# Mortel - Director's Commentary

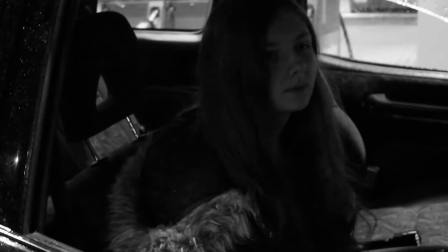I noticed, and also all the music that you're hearing is all covers of Libertango.
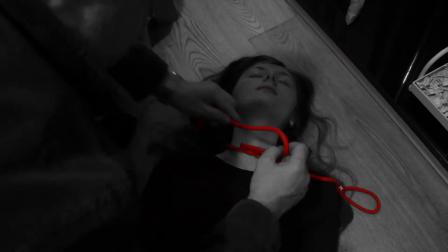I deliberately chose also the movement of the rope here. I wanted that to be red, but I couldn't make it red because,
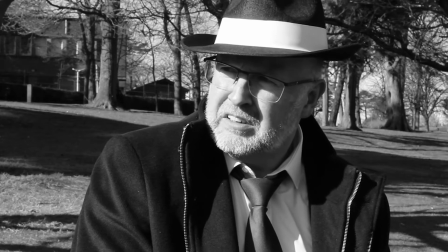annoyingly, skin color comes up sometimes as well, especially if someone's quite a pink skin color.
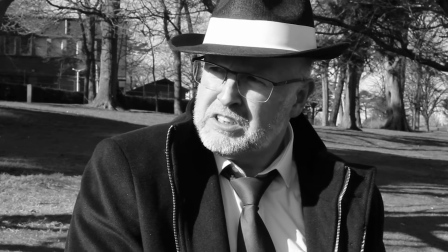So, it was quite annoying with the red rope, but I did manage to use it when it was needed.
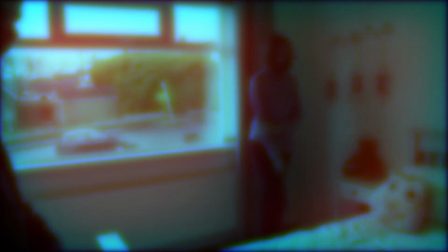This sequence here, narratively, was probably one of my weakest written things with trying to connect it all up,
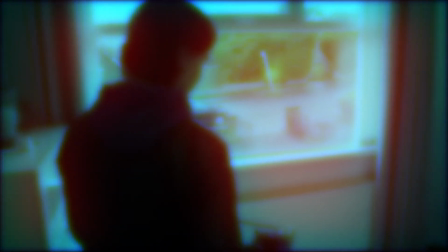because I was trying to work in a short time, and then suddenly I realised I had more time because of COVID, and I was no longer being assessed on a piece of coursework.
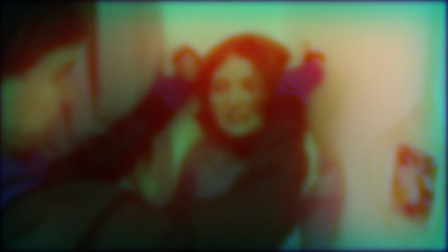So if I was to remake the film, I'd sort of completely revigorate, redo, make better the rest of this film.
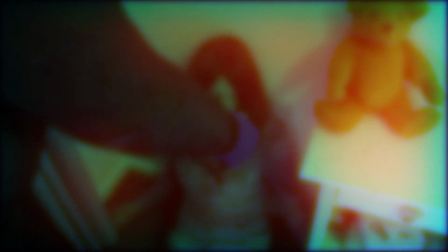I liked this bit here being in colour and kind of being
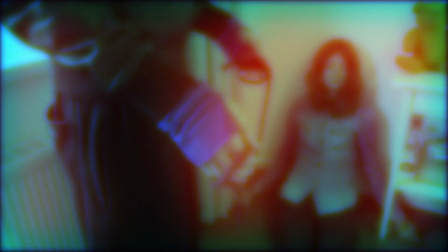undefined and kind of weird looking, maybe like a faded photograph or undeveloped
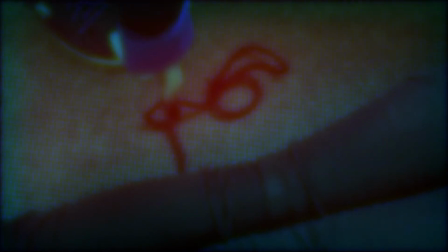film piece from that had been left for years, kind of colour.
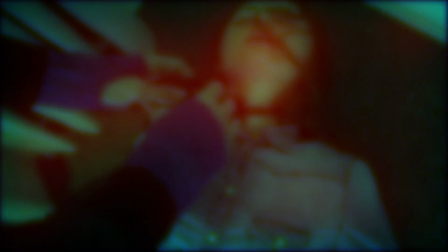Also, it's the same actor. Amy was playing the victim, and she's also playing Mortel's ex-wife.
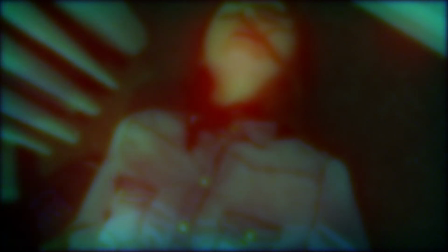So I didn't want her face to be seen because it's not really meant to be the same actor, same character.
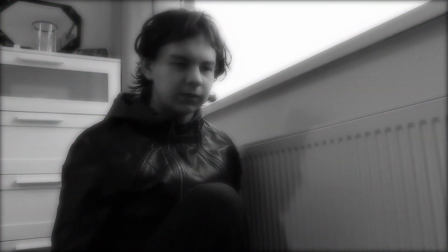Also, there was a friend, Jack. They were quite good in that scene.
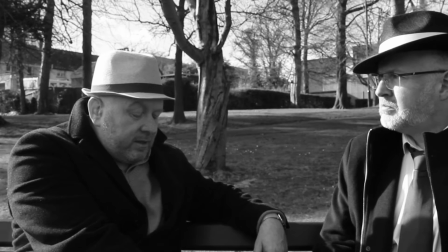I admit, Maurice, I wanted to be caught.
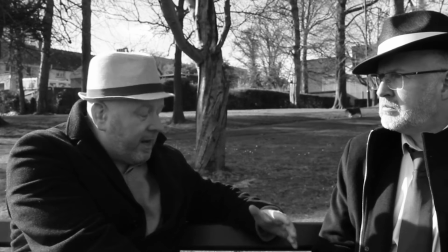This speech was the worst speech I've written, I will admit.
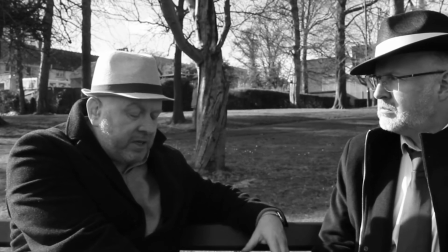I didn't really know how to come together with it. I was really trying to fix the narrative problems because, again, as I said, I was really
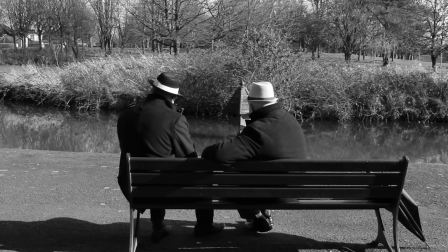tight for time because of the course and for the I was supposed the whole thing was supposed to take 9 minutes,
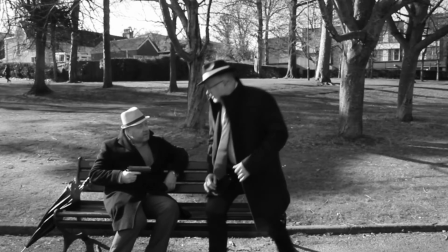so I wrote a 9-minute script for a story that was really for like 15 minutes.
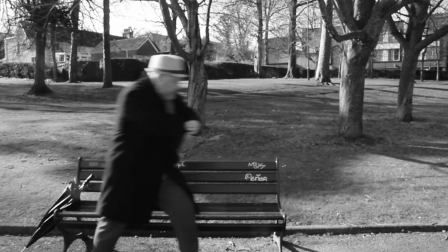But because I had time after whenever lockdown started,
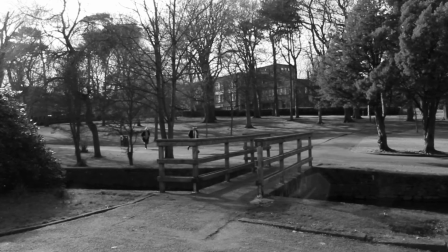I was able to kind of make the film longer from those 9 minutes, but the story was still the 9-minute story.
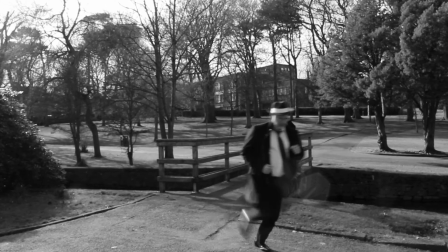So it was only afterwards that I realised that things were different.
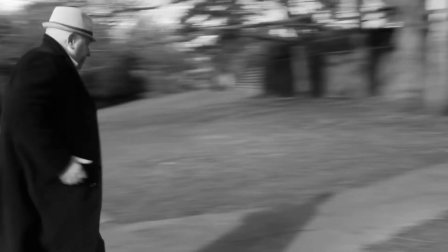Also, this chase scene, hilarious. Everyone was watching this, but it was really funny.
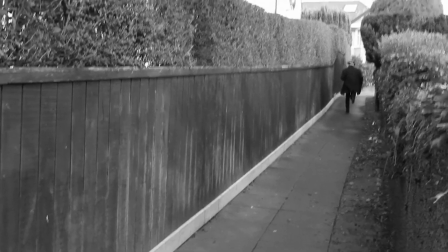I really they were actually running at the same pace, if not Phil, so a bit kind of faster.
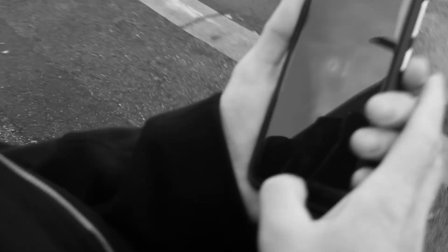So I needed to kind of get them to spread out a bit. So I tell them, just wait here for 2 seconds and go.
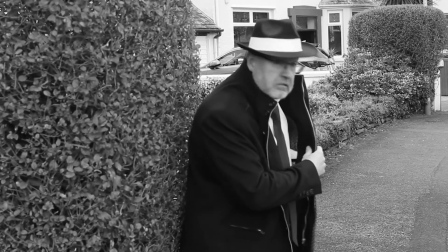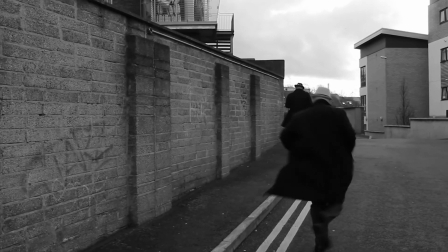And then obviously we see that the film comes full circle, with the beginning is the end and the end is the beginning.
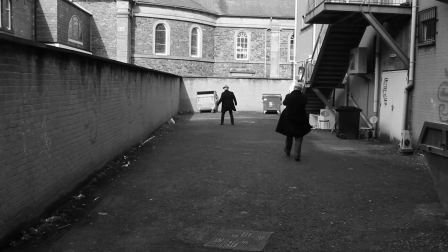It all joins up again. We know this time that Moretti is the killer.
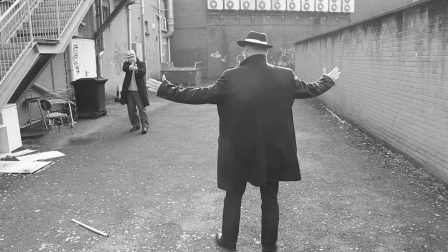We know everything, so we were able to see the full scene without anyone's faces being hidden or anything.
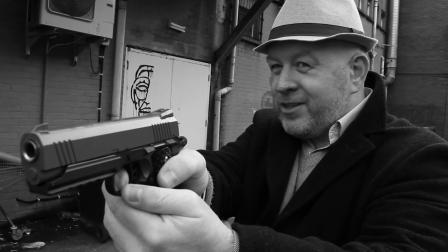And also that gun, by the way, was blue, but thankfully the black and white makes it look, well, like black.
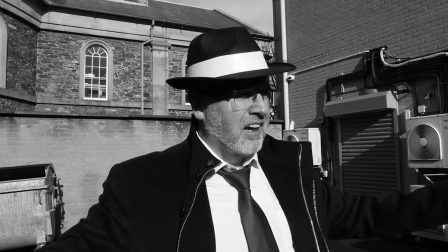You're a sick man, Angelo.
Yeah, dialogue's a bit shifty here.
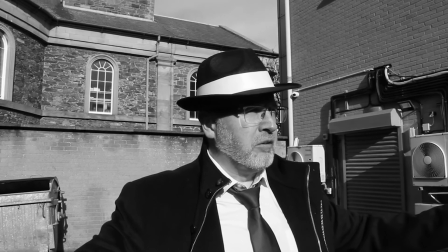We'd do it again better.
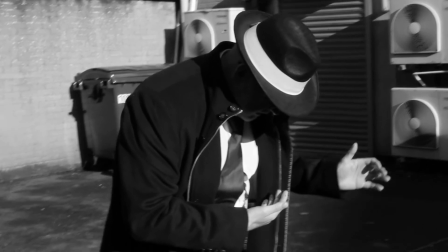But yeah, the overall sort of style I want to maintain, the mise en scène, I think was correct.
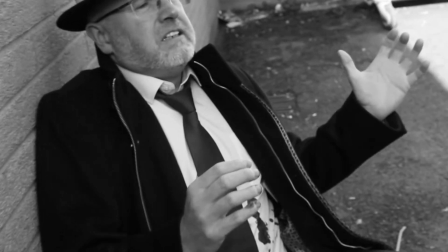The only criticism I have for myself is whenever I come in on my dad here, in the next shot,
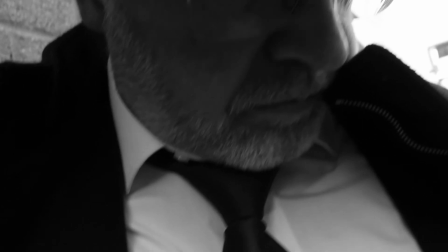it's like, well, in one of the shots in the beginning, it's like he was out of focus,
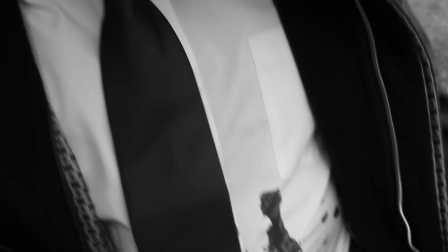his face was out of focus, but the background was in focus, so that was a bit annoying. This shot actually is in reverse because I decided to change it up a bit, made it a bit
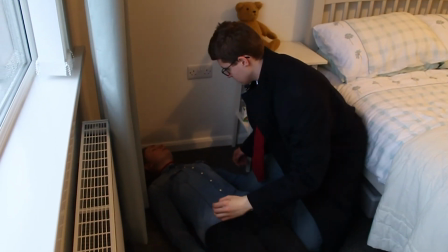better. After the first Scarlet Killer case, you may think you've outsmarted me. Well played, my friend.
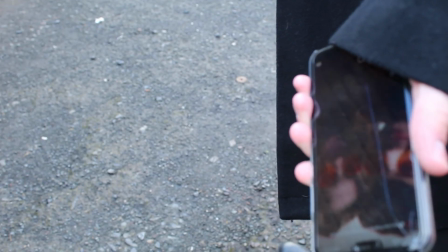This sort of ending part of the film was sort of designed to sort of show the Mortel sort of defying Moretti even through death.
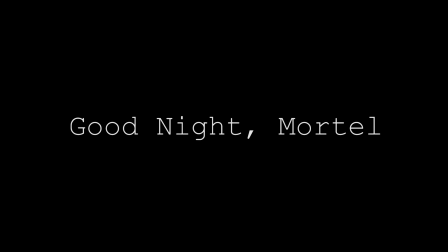He was still the great Mortel with the great Caproni who came in to save him.